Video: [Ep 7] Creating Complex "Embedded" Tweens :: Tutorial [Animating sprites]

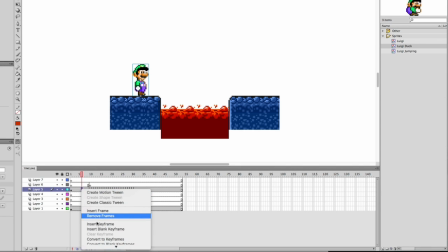Oh, let me just select the first one of those four frames, and let's replace,
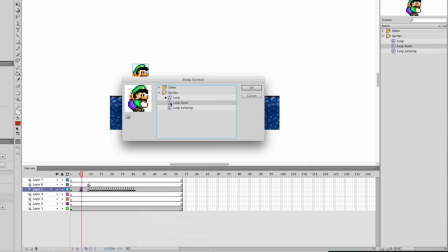swap the symbol with the Luigi ducking sprites, which consists of two sprites actually, this one and the other one.
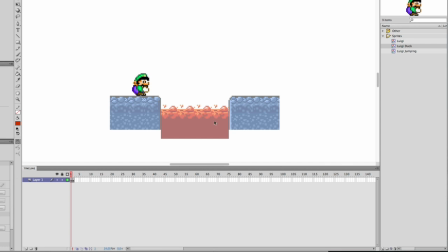I just went inside the symbol.
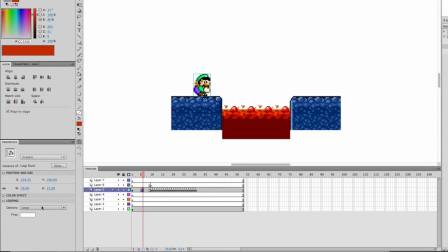Okay, so let's make him, alright, you gotta make sure you click on single frame, otherwise it will loop, and that's not something we want. And okay, let's have him have this position on this frame, then he goes into an even lower position, that's the second one,
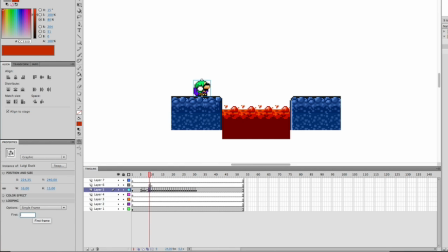and then he goes back to a more higher position, like this. So it looks a bit more natural. Okay, this looks a bit better, a little bit. Maybe let's just add one more frame here. Alright, there we go. Now it looks a little bit more convincing. Alright, let's do the same thing we have to do at the end.
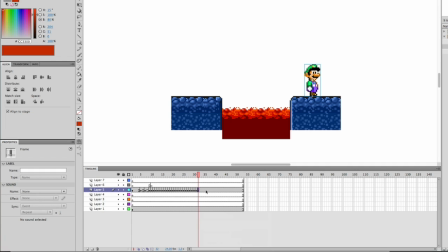So we go here, we insert one keyframe, and then I suggest you add another keyframe much later.
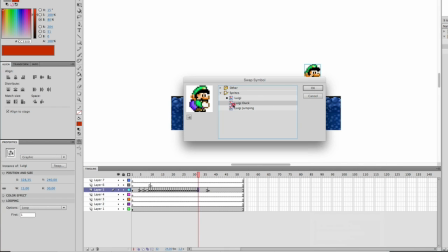You're gonna swap the symbol with the ducking one. Alright, there we go.
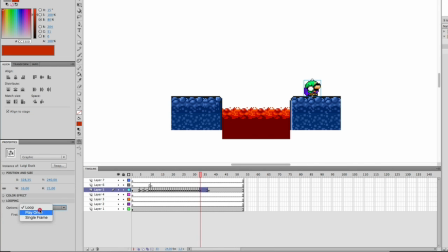Next keyframe, I will make him... There we go, make him go to a lower position. Make sure you select single frame. This one too. Then he goes up again. And there we go. He jumps, he lands, he jumps, he lands.
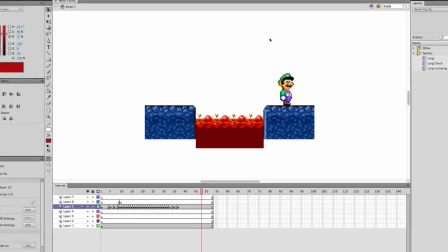Looks much better than before, right? Nah, it still looks a little bit stiff, so let's make it a little bit more, a little bit smoother.
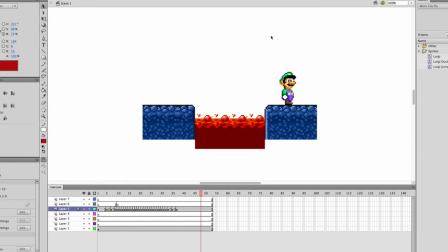And then let's try to add a few more frames, like a few different poses. And to do that, I'm going to show you something that I discovered recently, and that is, like, have a motion tween inside of a motion tween.
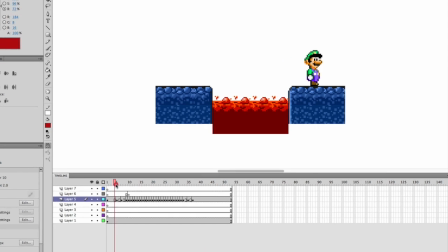Okay, let's start from the beginning. I'm just gonna delete all these frames here.
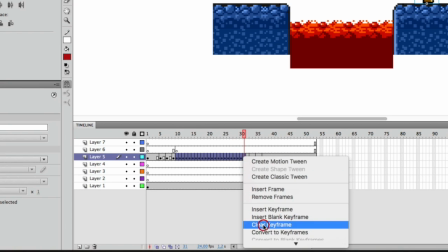Just everything that's in between. We're gonna use the same space. And the very first step is... Oh, actually I made a mistake. Sorry for that. So I'm actually gonna delete this space.
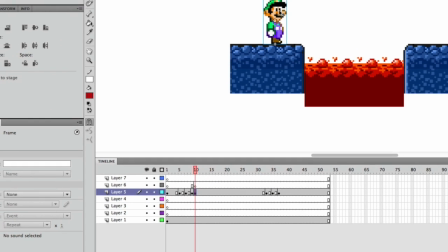There we go. Okay, I'm gonna select the first frame and I'm gonna convert it into a symbol.
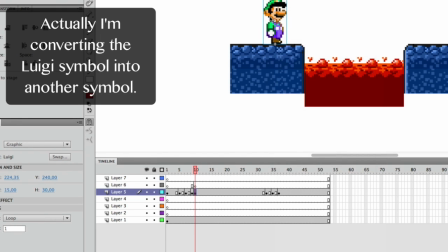Alright, so this is already a symbol, but I'm going to convert it into another symbol.
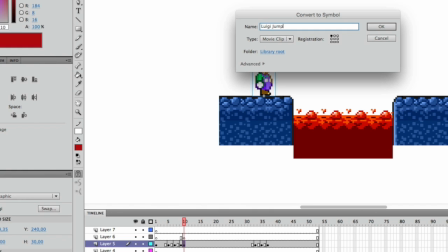Let's just say Luigi jumping. Alright, make sure it's a graphic.
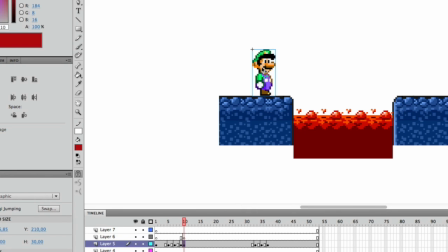I think that's easier. Alright, now you gotta go inside that new symbol. You're gonna find, again, the Luigi sprite.
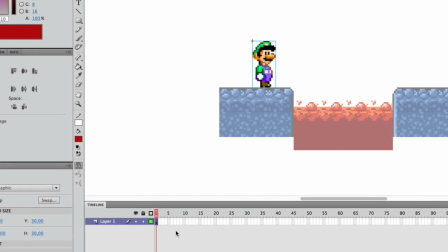And here's what you're going to do. You're going to create a motion tween.
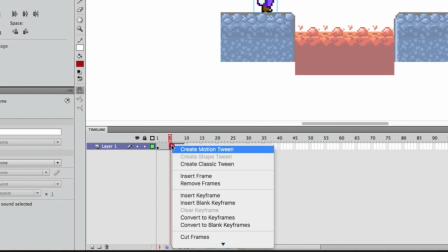First of all, insert a blank frame and then go here and then create a motion tween.
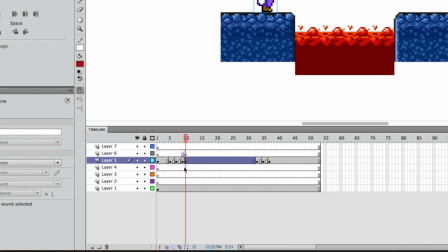And, oh, let me just go back for a minute now. Actually, I need to calculate how much, what the space is. Just a minute. Okay, these from here till here, it's 23 frames.
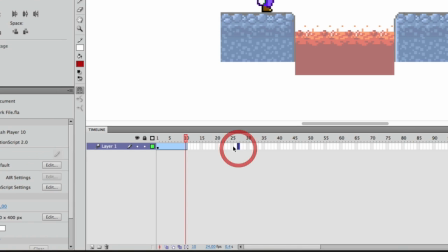Okay, so let's go inside. So we're gonna need 23 frames. Let me just check here. Oh, I'm gonna delete this tween, remove it. So 23, there we go. So right around the middle, you wanna place a blank keyframe.
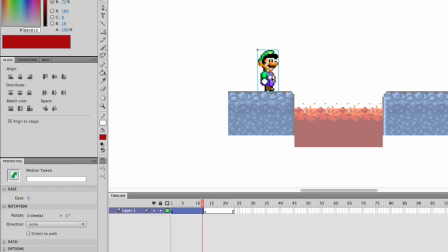You're gonna add the motion tween and you're gonna place Luigi right around here. You're gonna go to the motion tween and you're gonna add an ease that is 100% out.
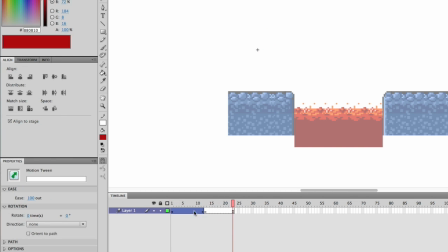So he jumps quickly up. And then we're gonna do another motion tween which goes the other way back. He's gonna fall down again and land on the ground. There we go, and in this case, you're gonna do minus 100 is in,
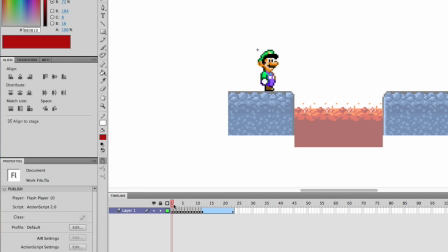so that it looks like a jump, like he goes up, but he slows down, and then he comes back down again, so it looks more natural, alright?
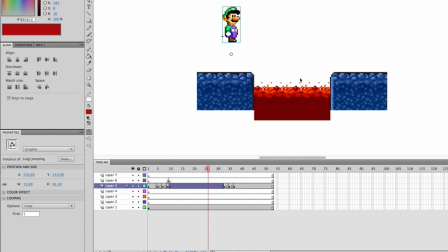Only two more steps remaining, so you're going back to the scene, and you're gonna see on your graphic, you click on it, and then you select play once, just to make sure, and then you will see he will jump and fall down.